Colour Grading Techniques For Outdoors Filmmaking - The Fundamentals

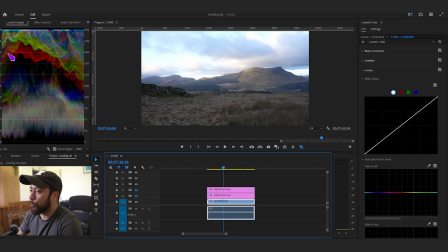(4:07)
And what this will do is basically show you in data form what's happening within the footage. So your zero down here represents your absolute blacks, so your shadows, and then the 100 represents your absolute whites, so your highlights.
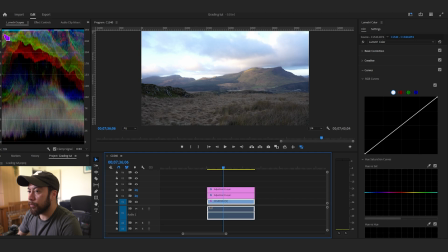(4:23)
Now, for the most part, you want or the data form, the waveforms, to be sitting between the two. And as you can see here, for the most part, it's okay, but we can see that the top portion of the image of the video is actually clipping,
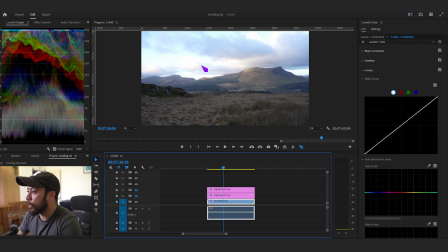(4:38)
and you can see that in the whites that have completely blown out here in the clouds, and the sky in general is just too bright. Now, if we come over to the basic correction panel, this is where you're going to be doing the majority of the fixes.
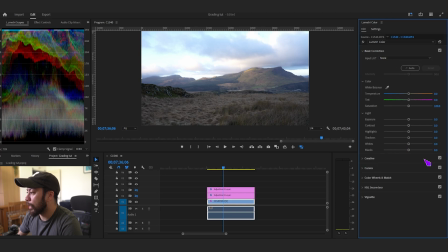(4:53)
So you're not going to be worrying about the creative side of things for now. we might touch into that a little bit. You can see here that I've got two adjustment layers. Now it's really dependent on how you want to go ahead and edit. If you want to directly edit onto your clip, you can.
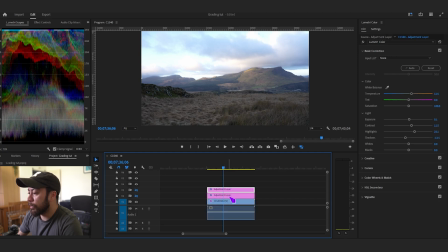(5:09)
But what I find simpler and more forgiving is that if I add adjustment layers, they work like layers in Photoshop. So you can do an adjustment on one layer and then add another one if you don't want to ruin the stuff that you've done on the first layer.
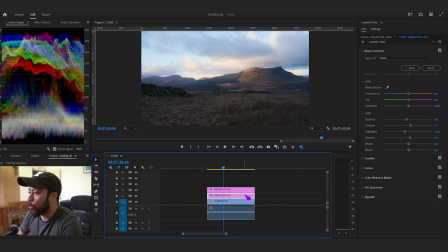(5:26)
Now if I turn these two layers back on, you can see what I've done here. So turning the second layer off for now, in the first layer what I've basically done is introduce contrast and brought back those highlights so they're not completely blown out,
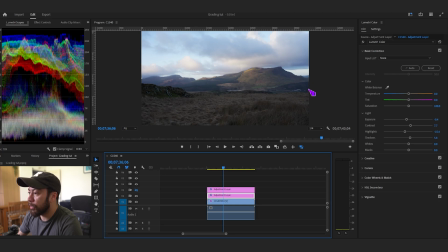(5:41)
and I've added a tiny bit of color to the midground here and darkened the foreground a little bit because I want the eyes to travel through the front to the back of the video clip, because this is where the focus is, right? It's the peaks, it's these stunning landscapes in the background.
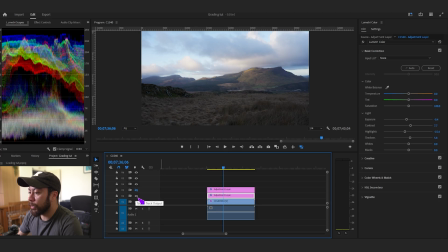(5:59)
We don't want the eye stuck in the foreground when it's too bright, like it would be here.
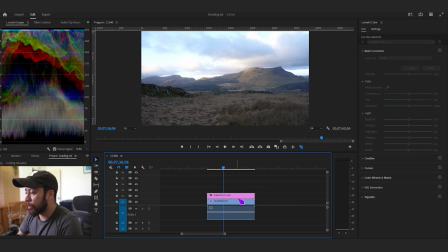(6:05)
Okay, so we've gotten rid of all the adjustments that I made earlier, and I'm just going to show you quickly how to basically get to that point. As you can see here, we've got an adjustment layer on top. I haven't added anything to it yet. You can see that in the histogram, everything is as it should be.
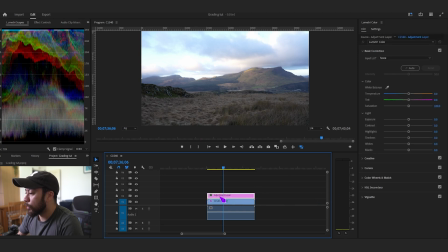(6:21)
So we're going to just come into here, select your adjustment layer, and we're just going to play around with these sliders. Now, if you're just starting out, don't feel intimidated because you can basically undo anything that you apply here.
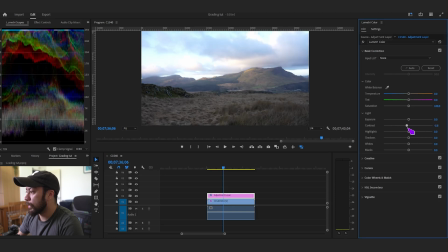(6:33)
So you can just shift around these sliders to see what's happening to the image and also what's happening with the lumetri scopes over here.
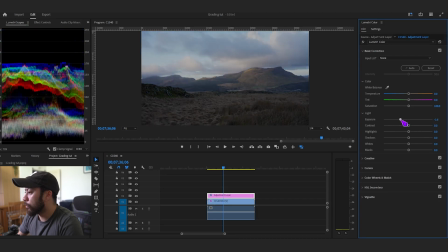(6:43)
It's a good way to get used to the different tools.
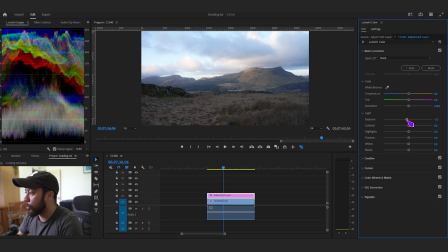(6:47)
You can see that if I lower the brightness, the exposure, by maybe like half a stop or just under, we can basically recover the highlights in those clouds. You can also do with lowering the highlights here a little bit more as well.
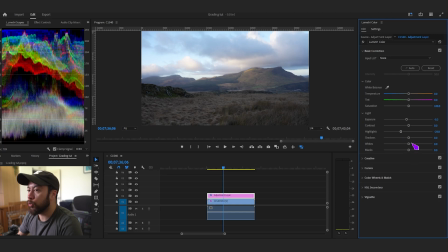(7:04)
Now a lot of this is going to be to your own taste, but as a rule of thumb, it's a good idea to keep an eye on your scopes just to make sure that the data is sitting somewhere between 0 and 100.
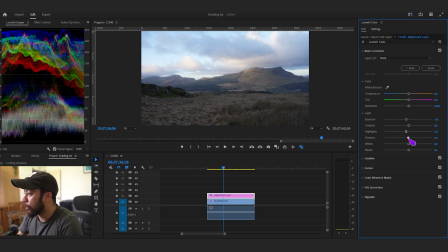(7:19)
Now the idea here is that I'm trying to get a good balance between the shadows and the lights. And this is going to be like the base that you work off from. I don't want the shadows to be too harsh, because I learned somewhere that absolute blacks are not good for the cinematic look.
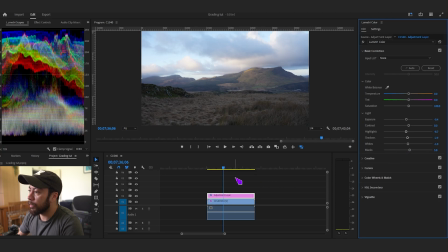(7:40)
So as you can see, we've just done a basic adjustment and recovered the highlights and everything,
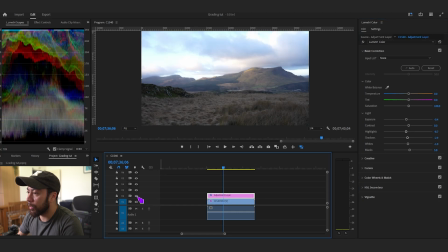(7:45)
and already that's already looking better than what we had before.
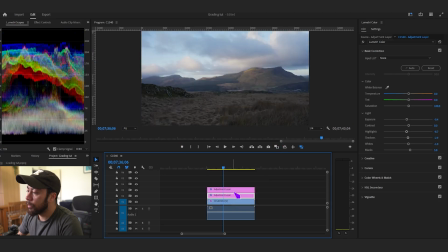(7:49)
Now what I like to do is just hold Alt and drag up, and this will duplicate the layer that you were selecting,
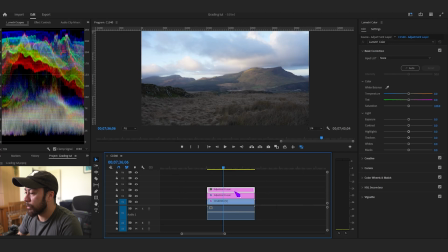(7:57)
and then I'll just remove the attributes from this top layer, and that's just kind of like removing all the adjustments that I made here. So now I'm going to use this adjustment layer to apply some colors and some contrast and play around with that.